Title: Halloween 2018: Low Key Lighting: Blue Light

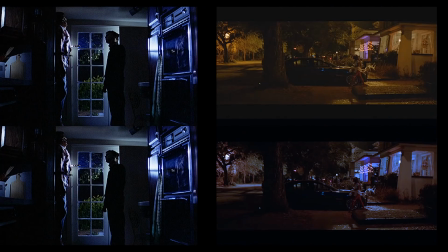So let's do that now. Okay, so the image is up on the screen. Now I want to draw your attention to the top right, which is the screen capture, unaltered, untouched, from the Halloween 2018 trailer. Now, there's nothing wrong with it in and of itself. It's fine. It's well exposed, well lit, but it is very yellowy, very orangey, okay?
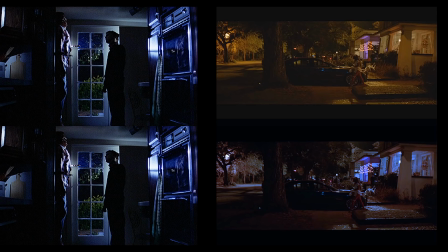Very warm, very inviting, and that could very well be the creative choice that David Gordon Green wanted to go with, and that's fine, okay? There's nothing wrong with that in and of itself. But with a little bit of tweaking, in the bottom right, which is the exact same image, I feel this is more in line with what you're seeing on the left.
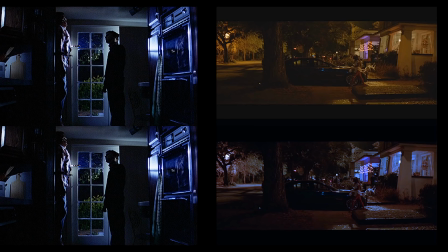Now, keep in mind that the porch lights in the bottom image are also suddenly blue. I didn't take the time to go in and keep those yellow. If you were lighting this scene properly, you would obviously still have those porch lights yellow or some sort of off yellow. But I think you get the idea.
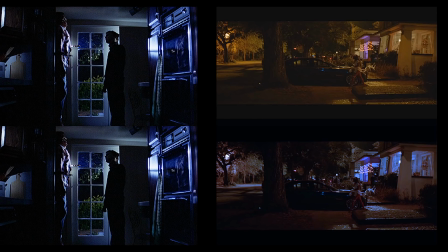If you didn't know that the top right image was a Halloween film, a horror movie, and I told you it was a Christmas movie or a teen comedy with a girl walking to her car, you'd have no reason not to believe it. But the bottom right image, in my opinion at the very least, feels more ominous, more cold,
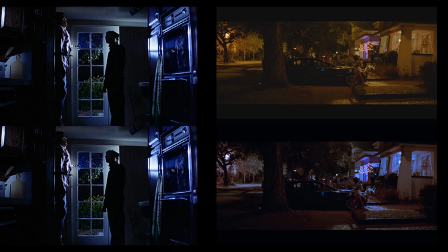more chilly, more impending doom, more in line with what you're seeing on the right. Okay, let's go to the next image. The next image is this image right here. Top right, again, unaltered, untouched, screen capture from the Halloween 2018 trailer.
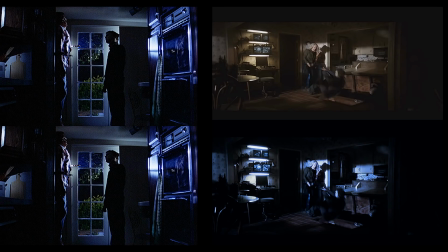The bottom image, I really played with some of the contrast and trying to match some low-key lighting and some bluish white with like, so the, it's moonlight sort of coming in through the window. Now, I don't know in the top right image, I don't know if that is moonlight coming in from the window or if that's just the
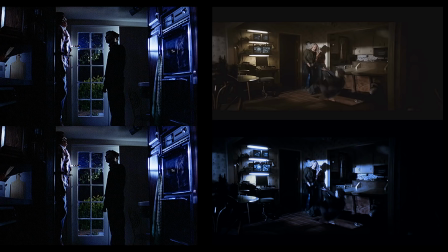light from the 3 lights that you see sort of on the left there that is casting Laurie Strode's shadow on the wall. But I went with the idea that it's moonlight. And when you look at the bottom right, this feels very cold, very ominous.
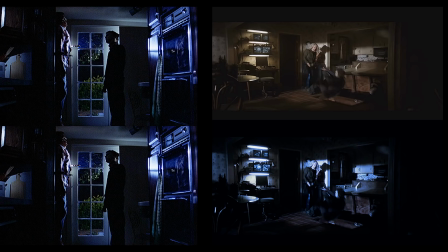The contrast, I've darkened everything so much. The contrast in terms of light and shadow, especially in the back corner there of the, I guess they're in the kitchen area or somewhere, is really pronounced. The mood and the atmosphere is really, really pronounced in the bottom image.
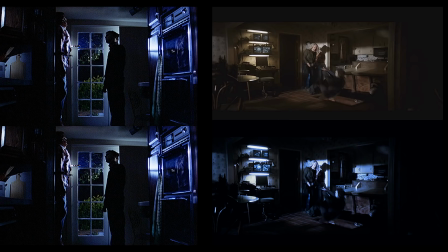Very much in line with what you're seeing on the left side of your screen. And that's what I was looking for. This is sort of in line with what I was looking for with Halloween 2018. Again, that doesn't mean the movie's not going to be good. I'm just saying that when we're talking about the shape and utilizing the shape,
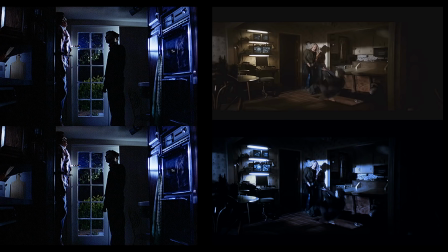I feel the lighting is so much a part of his character that I wanted to see things like this. So, yeah, pretty cool in my opinion. And I think it conveys more of that coldness that we want when you look at the image on the left.
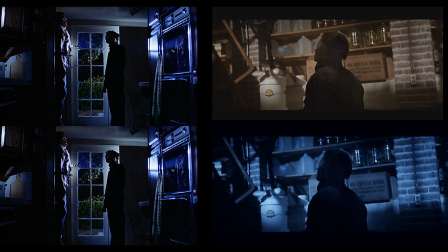Okay, let's move on to the next image. And the next image is this one right here. Again, the top right, nothing wrong with it in and of itself. It looks fine. But when you compare it to the bottom right, I feel the bottom right, again, is more in line with the character of Michael Myers and what we're seeing on the left.
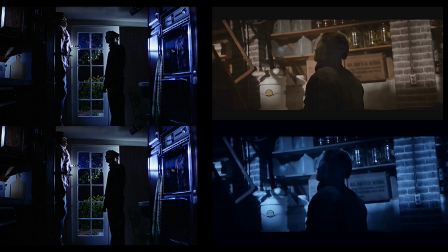I really wanted to play to the shadows you see on the wall to Michael's right. He's in the basement, so I'm assuming that maybe that's moonlight that's coming in through the basement windows. Maybe it's the big floodlights that are coming in that Laurie has turned on. Obviously, they're in the middle of fucking nowhere.
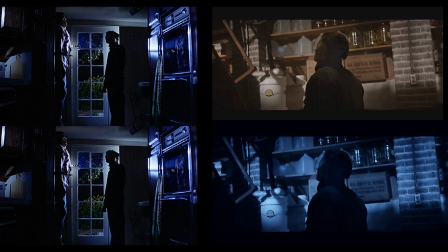I feel the bottom right image conveys more of that claustrophobia, that shape, that ominous presence that we expect from Michael Myers when we're talking about a direct sequel to the 1978 original.
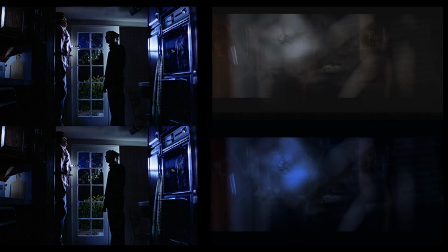Okay, on to the next image, and this image is a POV shot of Laurie Strode looking through that little window in her doorway right before Michael Myers' arm comes smashing through and grabbing her towards the end of the trailer. And the bottom right is the same image,
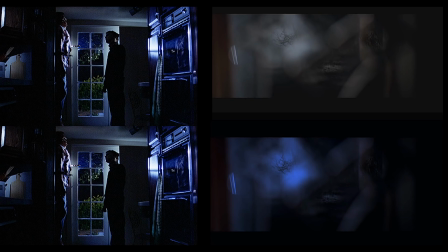but just tweaked again. I feel the bottom image conveys more of that moodiness, that foreboding, ominous coldness that is lurking outside of her house, and it's more in line with what you're seeing on the left side of your screen. All right, and on to the next image.
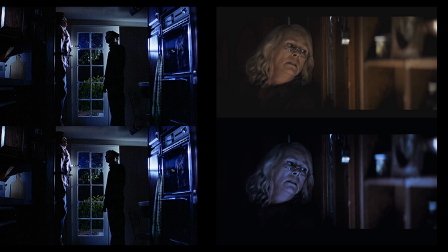So here we have Laurie Strode leaning against the door, waiting for Michael Myers towards the, or at the very end of the new trailer, which was a great scene, by the way. Really liked it. Really liked how it was cut and put together. So again, the top right is just the screen capture. That's what you get in the trailer, and there's nothing wrong with it. Looks fine. And the bottom right is what I have tweaked. Now, I might have tweaked it just a little too much.
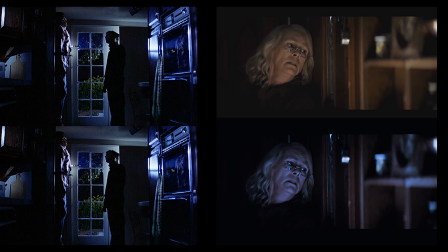I think I've taken the color out of her face, which I guess could work if she's, she's scared shitless, right? But anyway, I think you get the idea of what I'm going for. The bottom right is more in line with what you're seeing on the left, and I get more of a sense, I don't know if you guys do, but looking at that bottom right, I feel more for her.
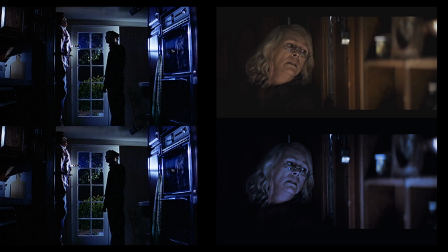I feel more scared for her, okay? I feel more claustrophobic, okay? I feel like there's this ominous, impending doom that is coming down on top of her, and I'm like, oh, fuck, what's gonna happen, right? Because of the coldness, because of the chilliness that is conveyed through the color temperature of that image.
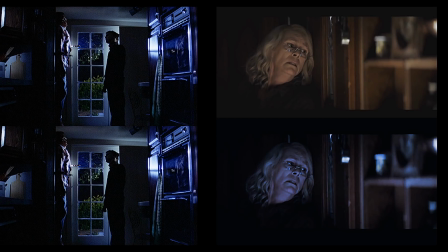And that's how I feel with it anyway. Okay, on to the next image is this image right here, Sarah Connor herself.
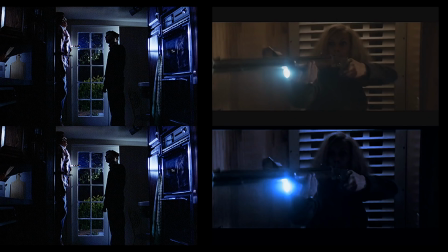So again, top image unaltered, top right unaltered, bottom right altered a bit, and this is sort of what I was looking for. I was going for that darkness again, that ominous presence. I keep repeating myself here, but it's more in line with what we're seeing on the left side of the screen.
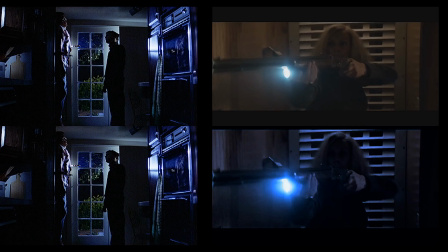It's more claustrophobic. She's in this house in the middle of fucking nowhere by herself, and it's dark, and she's got this flashlight on her gun. It's like, what the fuck is gonna go down, right? I love how the bluish light sort of falls onto the blinds behind her in the bottom right image.
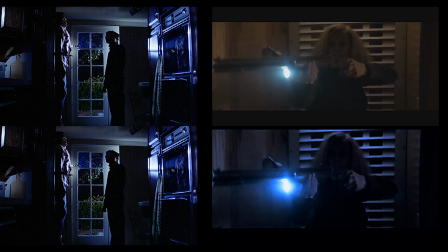So I just think it's more foreboding. It's more in line with, the character of Michael Myers that has now ascended onto this fucking house in the middle of nowhere. And it's just because again, the light is he's the shape. He's part of the atmosphere.
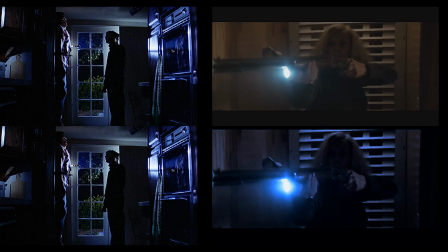He is the atmosphere. And I just think that it's so cool to be able to achieve that and play to the character's strengths.
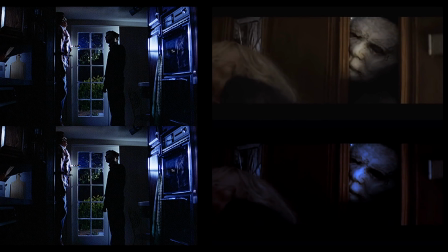Okay, on to the next image, the second last image is this one right here. Yes, Michael Myers coming through the door. I really enjoyed this. I really like this. But again, I thought maybe, you know, with a bit of tweaking, we could get it a little more ominous and foreboding.
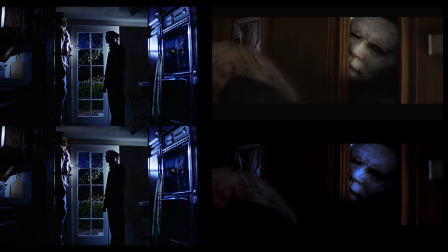So again, the top right is what you get in the trailer, and the bottom right is my alteration just a little bit. And I try to get it more in line with sort of the visual aesthetic of what we're seeing on the left. So yeah, pretty cool stuff, I think.
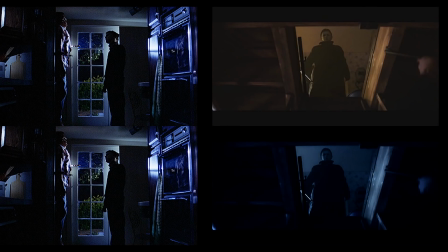Okay, and last but certainly not least, I think is the best one I was able to do, the best example of this, and here it is right here. Okay, now as you can see, the top right is from the Halloween 2018 trailer, unaltered, untouched. The bottom right, I think,
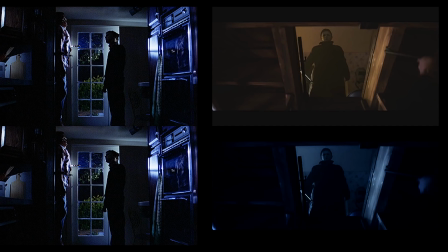conveys more of the character of Michael Myers when we're basing it on the original from 1978, which again, this is a direct sequel to. It is more in line with the visual aesthetic of what you're seeing on the left side of your screen. Doesn't mean there's anything wrong with the top right. Okay, there's nothing wrong with it. It's a great shot. It worked for me.
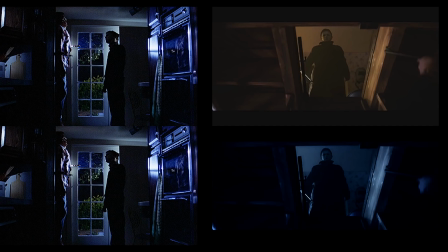When I saw it in the trailer, I was like, oh, that's awesome. But the more I watched the trailer, again, these were the things that I was looking for in all of these trailers that unfortunately I did not see. If I was directing the movie Halloween 2018,
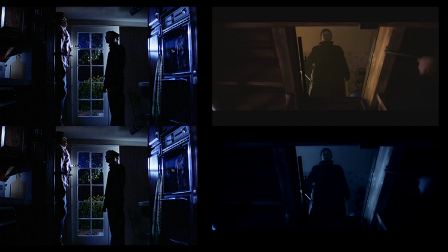the bottom right would be more of what you would get from me when we are talking about executing the character of Michael Myers. Because again, he is those dark clouds that roll in. He is the storm that comes, and the lighting is part of who he is.
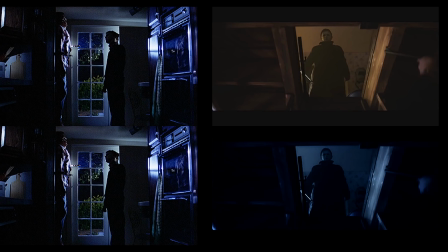The coldness is part of who he is. He is the absence of character, the absence of motive. He is void of emotion. And the bottom right, for me, best conveys that, especially when we're talking about the 1978 original. Anyways, folks, my name's Dave McRae. Comment below and let me know your thoughts. I would love to know. If you want to follow me on Facebook, you can at facebook.com/manythingsdavemcrae. McRae is MCRAE. Facebook.com/manythingsdavemcrae. That's where you can follow me in the meantime and in between time when I'm not posting here, because that's where I tend to post. As well, if you want to help support the channel each and every month via Patreon and get in on some Patreon goodies, as I like to say, that link is in the description. As well, I do have a merch store. Only 2 designs up at the moment. More are on the way, but that link is in the description as well. So, yeah, this will probably be the last time I talk to you guys before I see the movie. I'm okay.